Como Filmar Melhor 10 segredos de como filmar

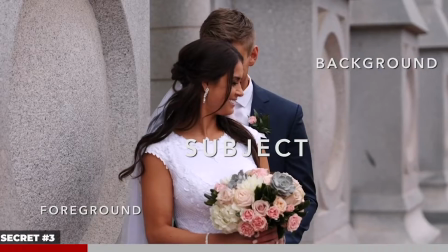[12:14]
Creating depth is one of the most important things you can do to create a cinematic looking image.
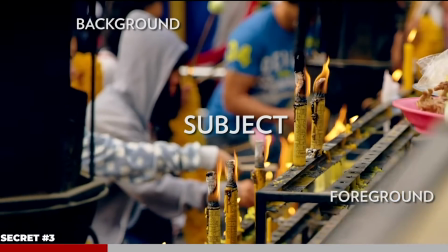[12:19]
And there's a few tips I'll give you on how to create more depth in your image. The first and quickest way is to shoot at a low aperture.
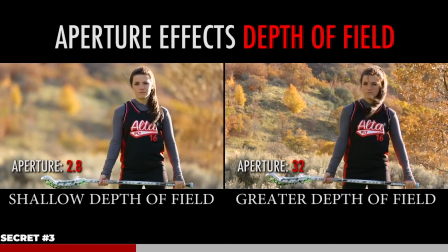[12:25]
I often shoot a lot of my shots at 2.8 or lower, and the reason being, when you use a low aperture, it knocks the background out of focus and gives you a shallow depth of field, thus separating your subject from the background, creating depth. For example, take a look at this side by side.
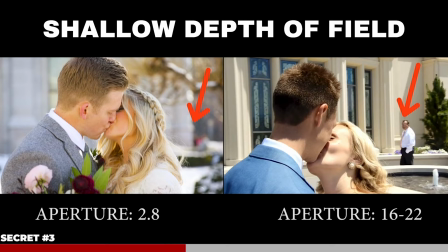[12:39]
There's people in the background of both of these shots, but you can't tell in the shot on the left because the background is knocked out of focus. This helps your viewer focus on the subject and not get distracted by unimportant background details. Keep in mind though, using a lower aperture doesn't guarantee this look.
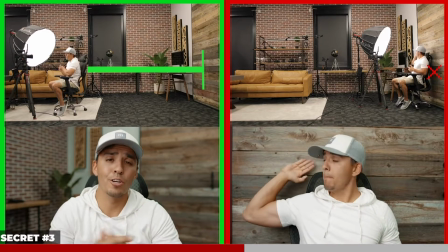[12:53]
You also have to make sure your subject is far removed from the background and that the camera is relatively close to the subject in relation to that background.
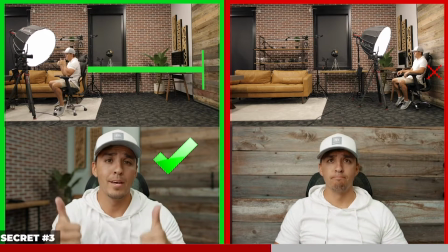[13:00]
And as you can see, this creates a lot more depth to the image. Now, depth can also be created by using foreground.
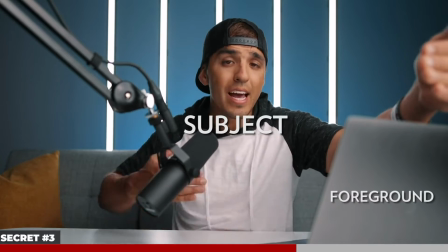[13:07]
So when I'm framing up a shot, I'm always looking for some foreground to put in front of my lens to make my image feel more three-dimensional.
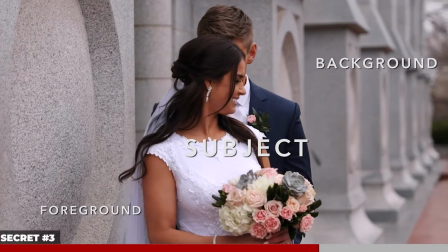[13:13]
So look at this shot here. I have foreground on my right, I have my subject in the middle, and I have background blurred out in the back.
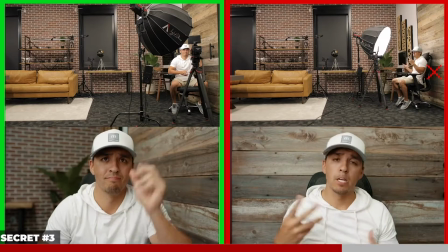[13:18]
These three layers help create depth to my image. Again, if I were just to shoot against a flat wall, there would be no depth.
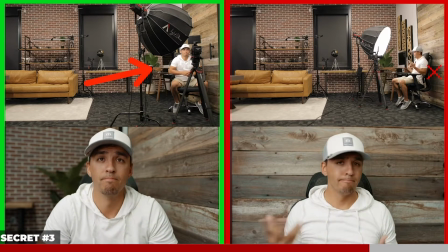[13:25]
But if I simply position myself up against this wall and change the direction at which I'm shooting, it creates depth by adding foreground and background.
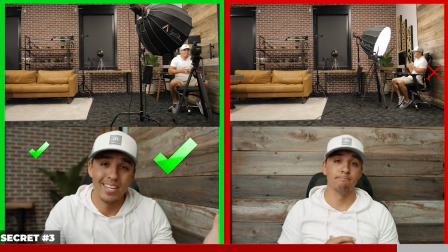[13:32]
So always look for opportunities to create more depth to your image. Another tip for creating depth is to look for leading lines.
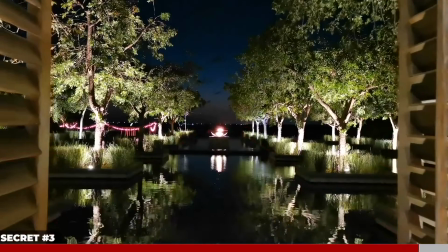[13:39]
Find natural lines around you like bridges or fences or anything you can find that helps lead your eye
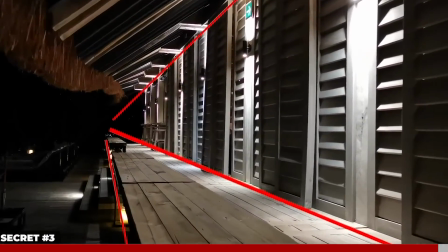[13:44]
to the center of the image is also going to help create depth and make those shots look more cinematic. Moving on now to cinematic secret number 4 is camera angles.
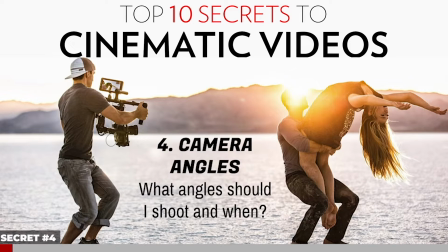[13:52]
One of the questions I get asked most is people unsure what camera angles to use and when, and how many angles they should cover when filming a scene.
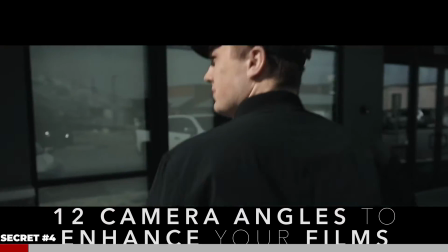[13:59]
Again, we have a full video just on this topic, but in this video we're going to discuss 12 of the most commonly used camera angles used in Hollywood films, and they are as follows.
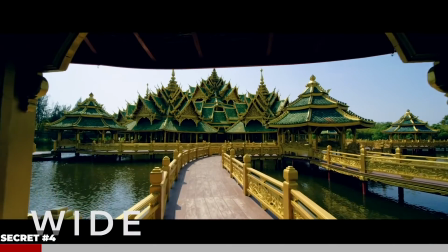[14:07]
You have your wide shot, which is great for establishing locations, your long full body,
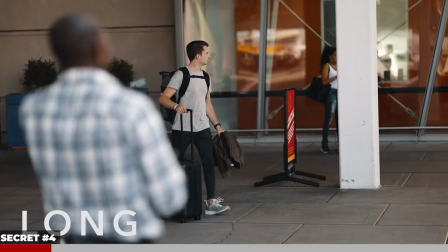[14:11]
which is similar to the wide shot but usually on a tighter focal length and showing the full body, your medium shot,
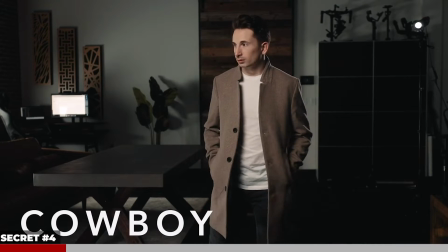[14:17]
which is usually from the waist up, similar to what you're seeing right now, a cowboy shot, which is usually in between long and medium from around the knees up, a tight or close-up shot,
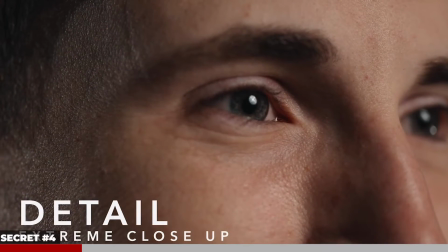[14:26]
which is usually just of the face, a detail or extreme close-up shot, which is usually super tight to show a specific detail,
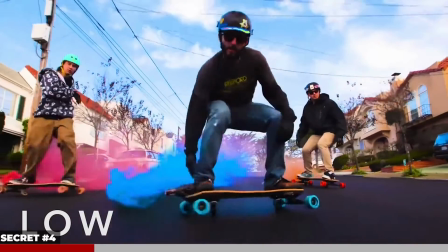[14:32]
a low angle to show more power or dominance, a high angle to show vulnerability or weakness,
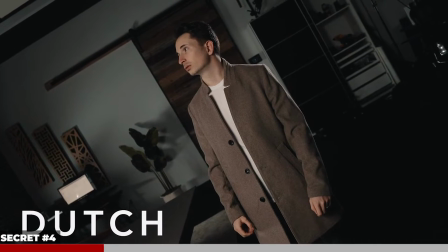[14:37]
a Dutch angle to make you feel like something's not quite right, the over the shoulder,
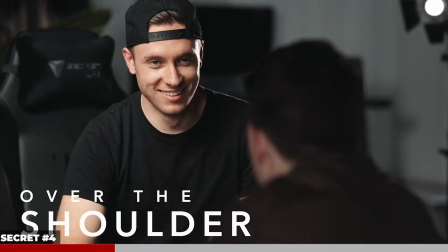[14:41]
which is commonly used to show dialogue is happening between two people, the POV shot to show the viewing perspective of your subject,
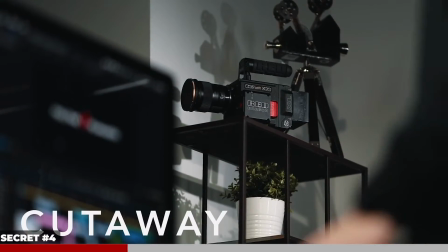[14:48]
common in action scenes, and the cutaway shot, which is basically used to take a break and cut away from the main action.
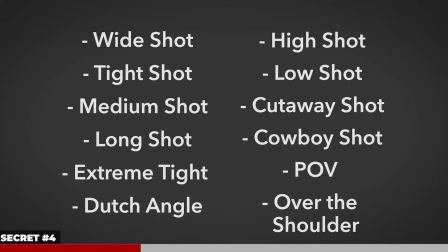[14:54]
Now, we're not going to go into too much detail here, but the idea is to use a variety of these camera angles so that when you go into the editing room,
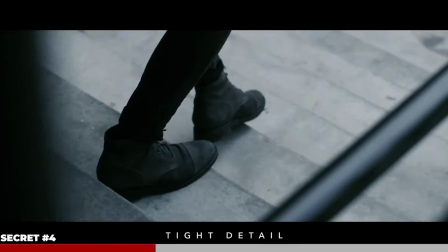[15:01]
you have a lot of angles to choose from so that you can better tell your story in a way that helps the audience become fully immersed and feel like they are actually there.
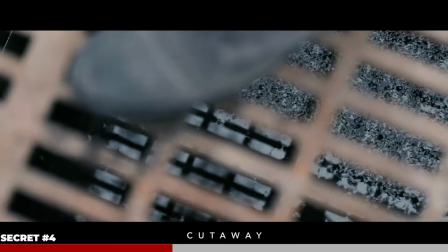[15:08]
So how many of these angles should you use for any one scene? I'd say as many as time allows, but typically I like to live by something I call the 5-shot rule.
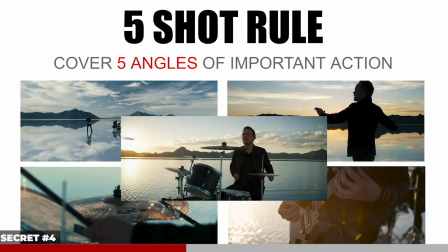[15:17]
So when I'm covering an important piece of action, I like to cover it from at least 5 different camera angles. Here's an example of a music video I shot for a local band, Foreign Figures.
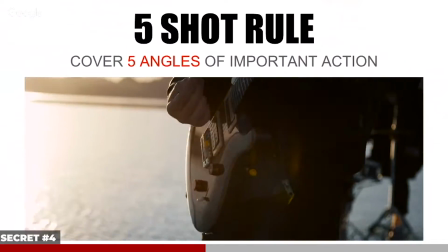[15:25]
I started the video with a wide establishing shot to show off the location, then I cut to some tight shots of a different band member's face and instruments.
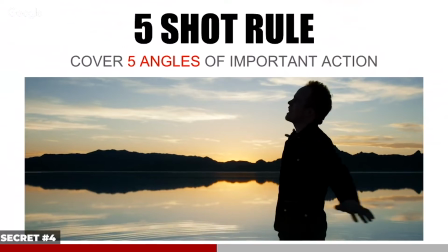[15:32]
I also mix in some medium shots of the waist up, some long full body shots here and there,
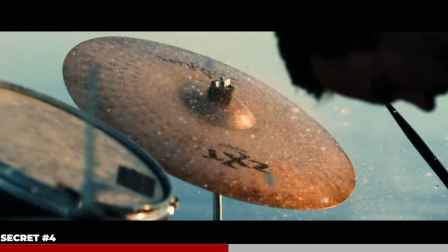[15:36]
and occasionally an extreme close-up to show off a specific detail, and I even did some drone shots to give a higher angle for a new perspective.
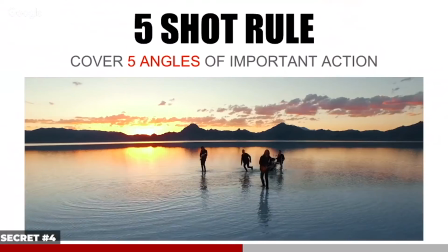[15:43]
I did about 20 takes total on this shoot, but made sure to cover those 20 takes from a variety of camera angles so that I had freedom and
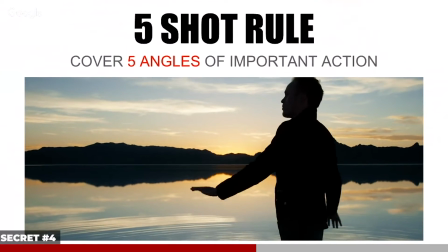[15:50]
flexibility in the editing room to cut between different angles to give the viewer a much more dynamic viewing experience.
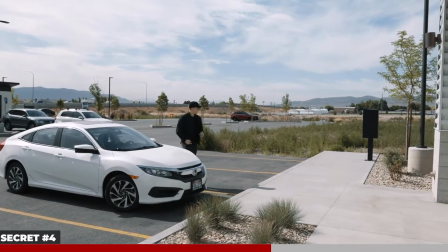[15:56]
And now to show you how important it is to shoot from a variety of camera angles, here's a short clip of my team member Jake walking into our office and beginning to work at his computer.
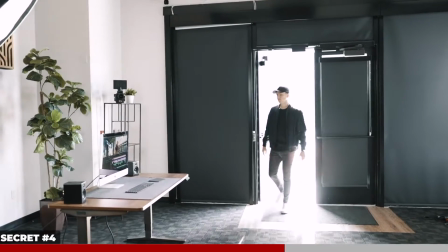[16:04]
This is what it looks like shot from one boring angle, and this is what you typically see from a beginner.
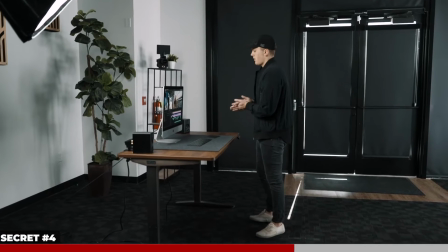[16:09]
And now here's that exact same clip shot from all 12 camera angles that we previously
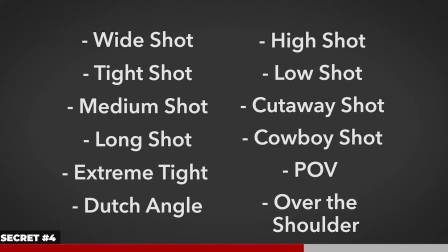[16:14]
mentioned to show you how much more life it adds to your story when you use multiple camera angles. Check it out.